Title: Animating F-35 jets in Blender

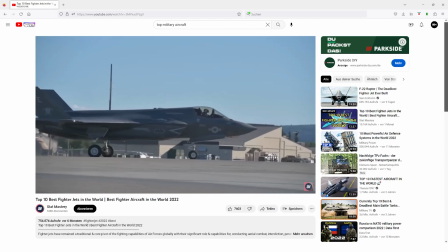In recent weeks, I've watched multiple videos on military aircrafts, especially on fighter jets.
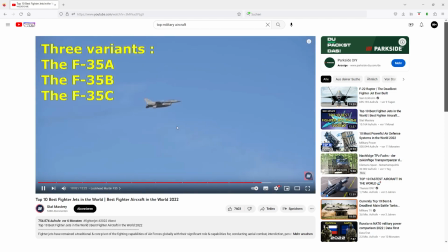That is why I chose it for the topic of my next Blender project.
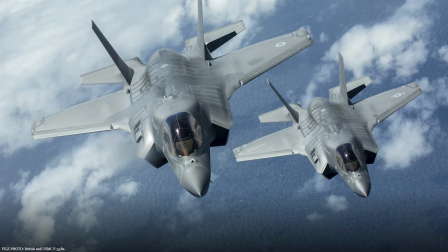My idea was to have multiple F-35 jets fly in formation and then one by one roll into a dive.
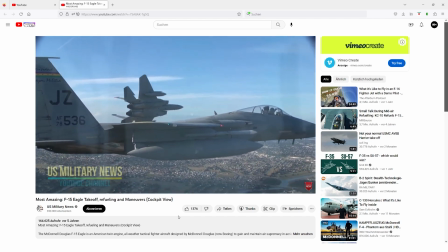As I did on previous projects, I gave myself the challenge of completing this whole idea in just one day.
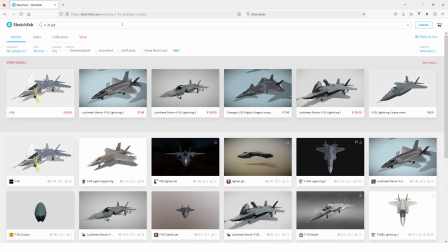To achieve that, I could not model the whole plane myself, so I went online and found this model for free.
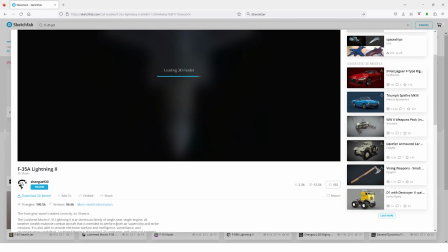It isn't really detailed enough for close-ups, but I could always add details myself if needed.
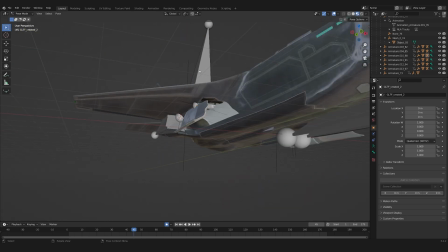In Blender I first had to adjust the model to my needs, closing all flaps,
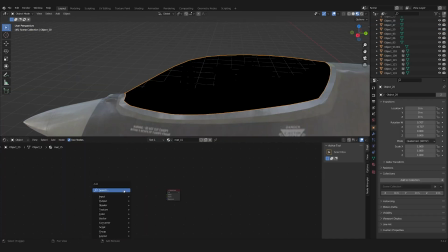removing the armature, changing the glass shader and fixing other stuff on the model.
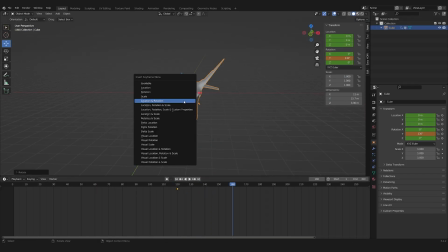I then tried animating the plane rolling into a dive. This was quite hard for me since I'm not really animating that often.
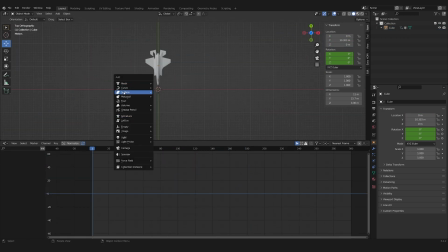I first tried it with simple keyframes and later with a curve.
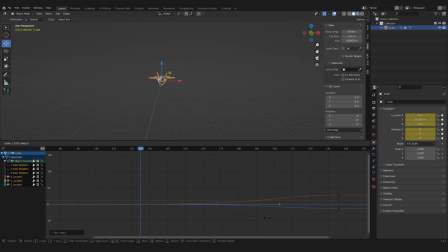I then went back to the keyframe workflow since it seemed easier to me. It was then a matter of playing the animation over and over while adjusting the keyframes in the graph editor.
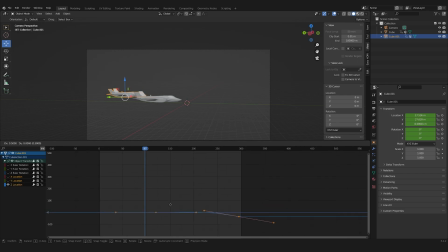I also tried duplicating the jet and offsetting the animation to see what it might look like with multiple jets.
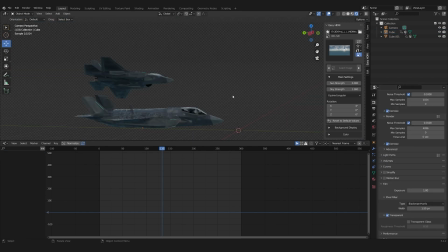To get a feel of the environment, I started experimenting with that by trying out different HDRIs.
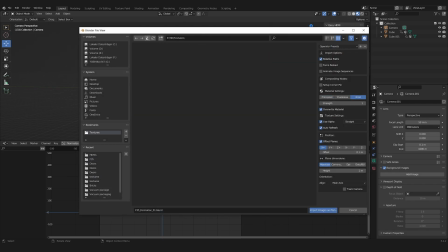I then loaded in an image of some clouds, which I put in the background.
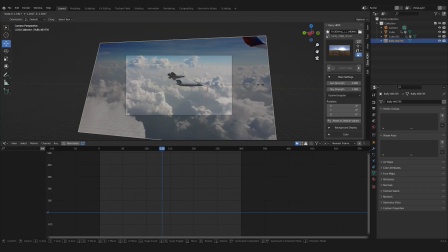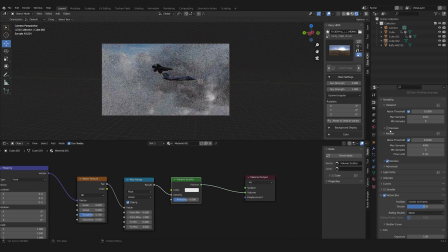Initially I had the idea to create some volumetric clouds myself and put them in the foreground,
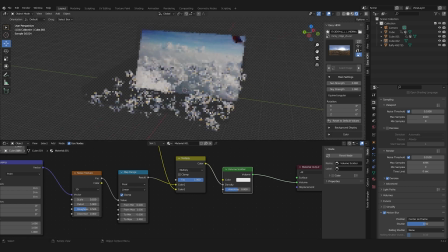though I quickly realized that I could not get them to look realistic enough. Also they increased the render time dramatically, so I removed them again.
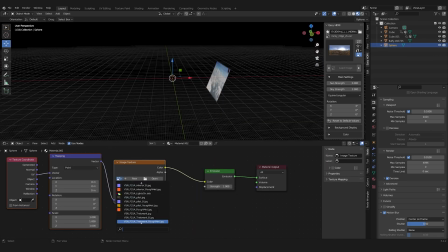To have the overall light match the background image more closely, instead of using an HDRI, I created a sphere,
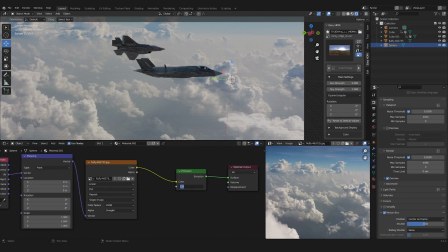scaled it way up and used the same image with an emission shader.
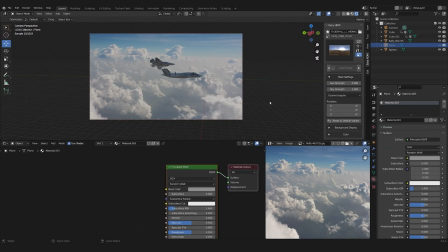I also created a big plane, made it darker and placed it underneath the scene outside the camera view.
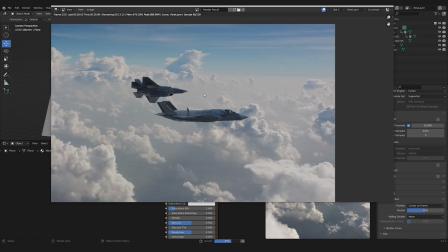This gave me control of how dark the underside of the plane would be. A technique I learned from Ian Hubert's latest Patreon video.
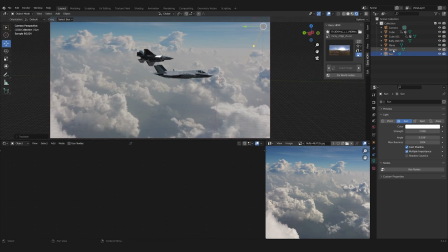As a last step, I added a sunlamp and did a test render.
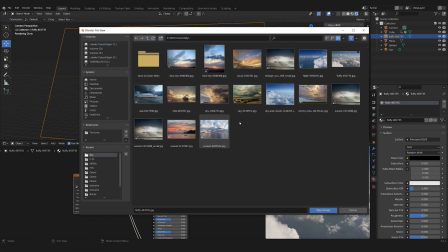I then swapped through some other background images, but in the end stayed with the first one.
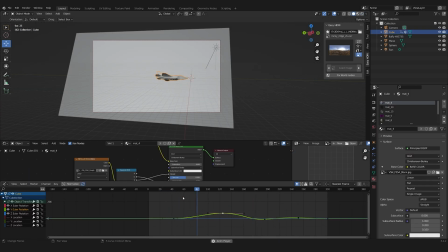Back to the animation. This was really the hardest part of this project, since I'm not that experienced in it.
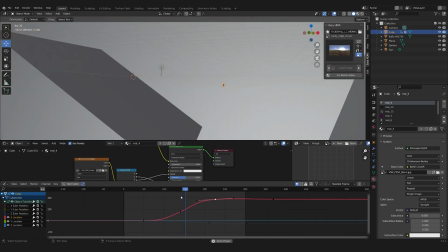In the end, I did not have the plane go into a dive, since I could not get it to look realistic enough.
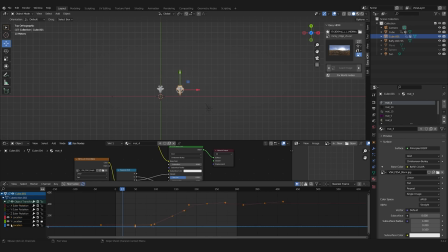Somewhat ok with animation, I duplicated the plane multiple times and offset the animation to create the formation.
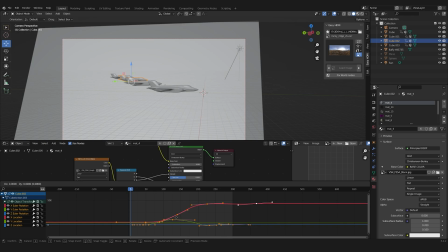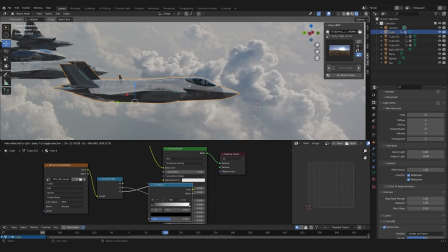The planes look too shiny, so I adjusted the roughness map with the color ramp.
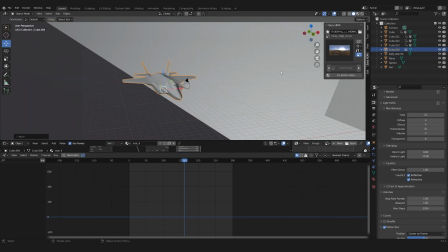I then duplicated the plane a last time, removed all animations and placed it where the camera was.
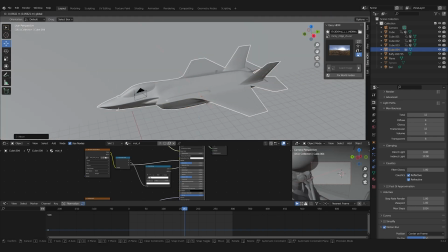I wanted the camera to be placed inside the cockpit. To get some more space, I scaled up the plane a bit.
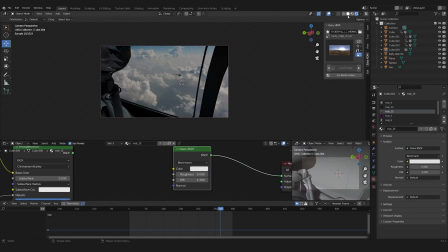The inside of the cockpit looked way too dark, since by default not enough light skits through the glass shader.
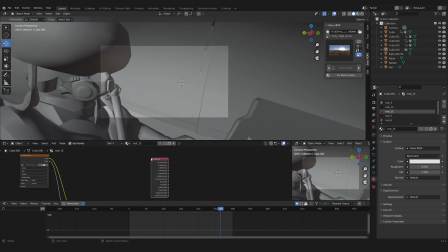So with some notes I fixed that.
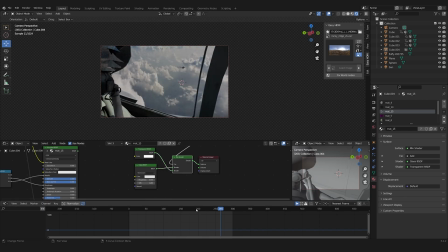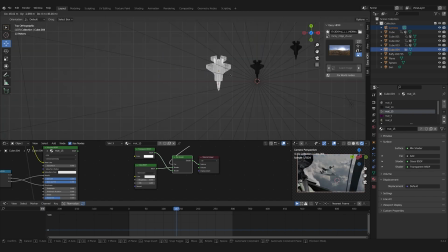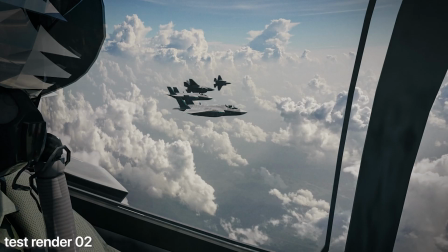I then did another test render. As you can see, the pilot isn't really meant to be seen that close.
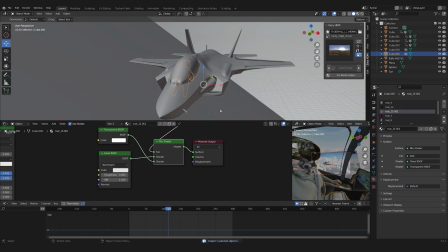So I separated him and put him into a new clean scene. There, I redid the visor.
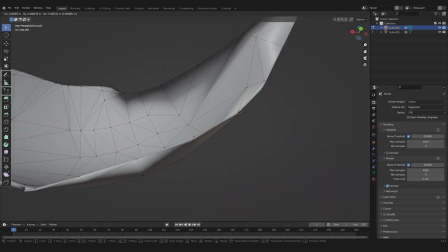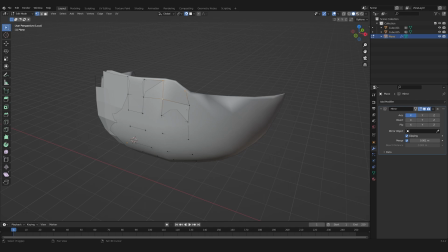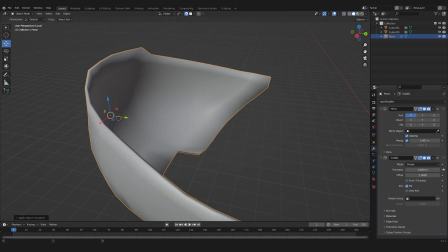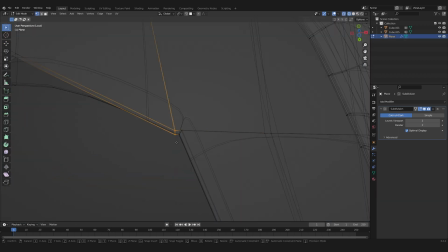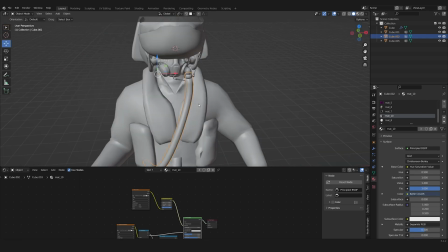I also worked on his breathing tube, making it sub D and later adding a displacement map.
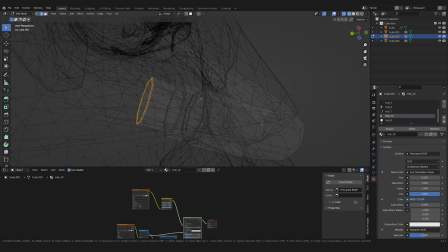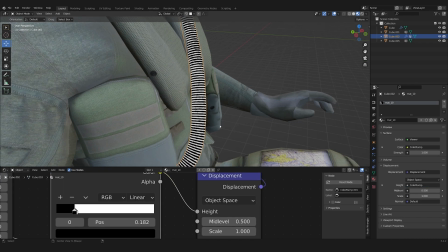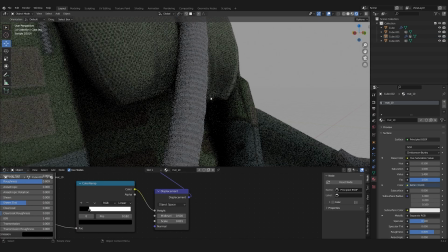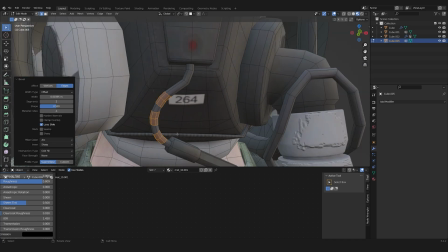A lot of details were too low poly, so with the battle type set to percent, I fixed that.
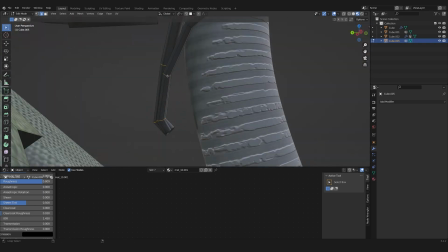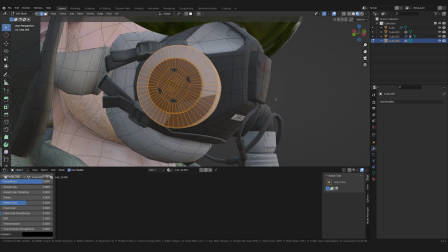By also adding some depth of field to the camera, the pilot now looked much more realistic.
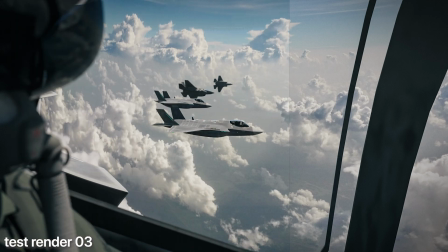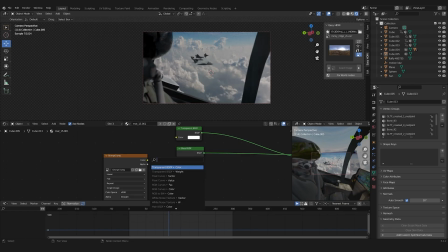The glass looked too clean for me, so I added a grunge map to the roughness map.
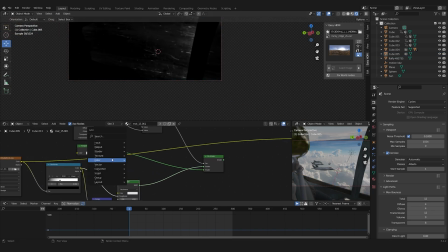I then also used it to mix in a diffuse shader, adding some black stains.
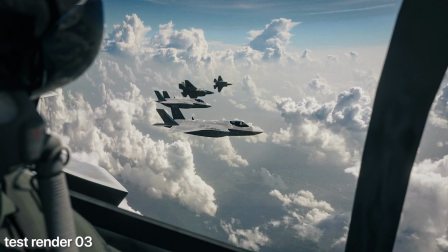As you can see on the render, the rest of the cockpit still looks flat and simple.
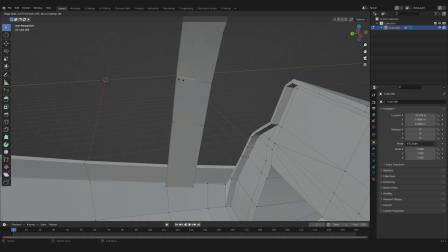So I added some bolts and other random details to make it look more realistic.
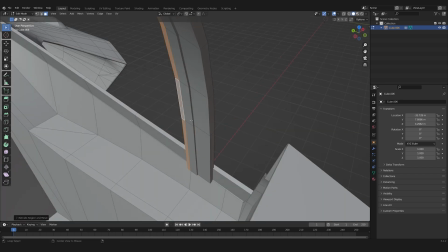For that I took inspiration from some real life cockpit. it.
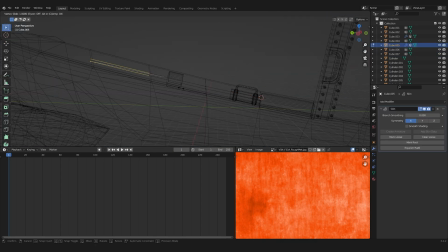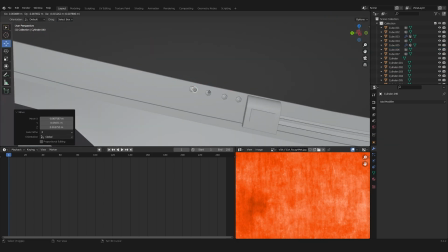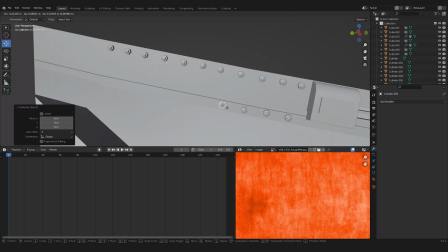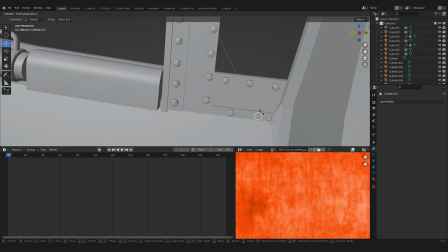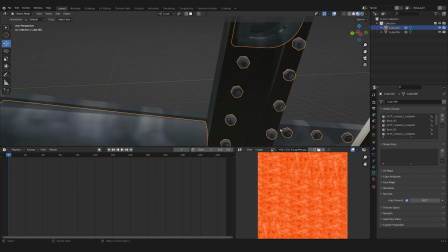To texture this new geometry, I did a quick and dirty unwrap and placed it on the already existing textures.
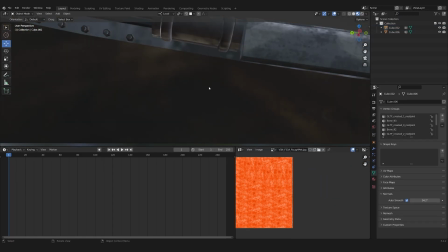Since I knew this would be out of focus, I just made sure the overall color somewhat matched.
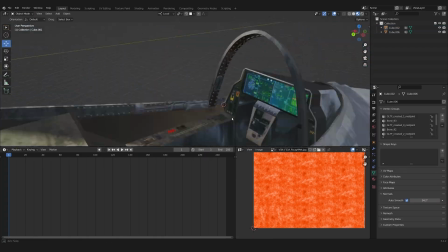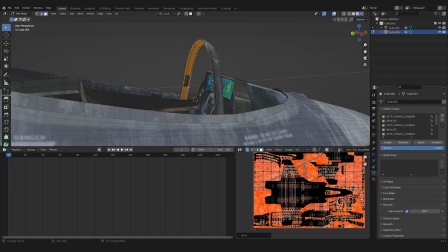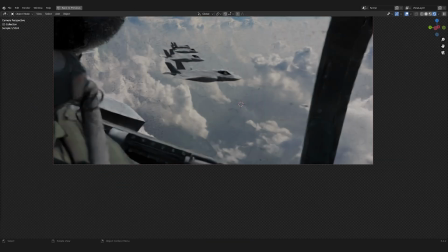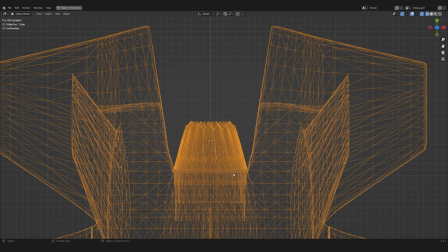To create energy behind the planes,
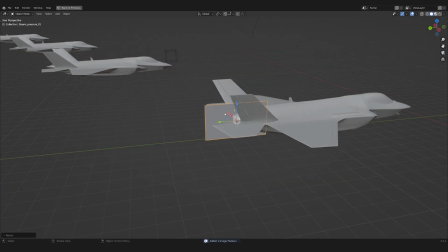I added heat distortion to the back by using a video of pressured steam as bump map for a refraction shader.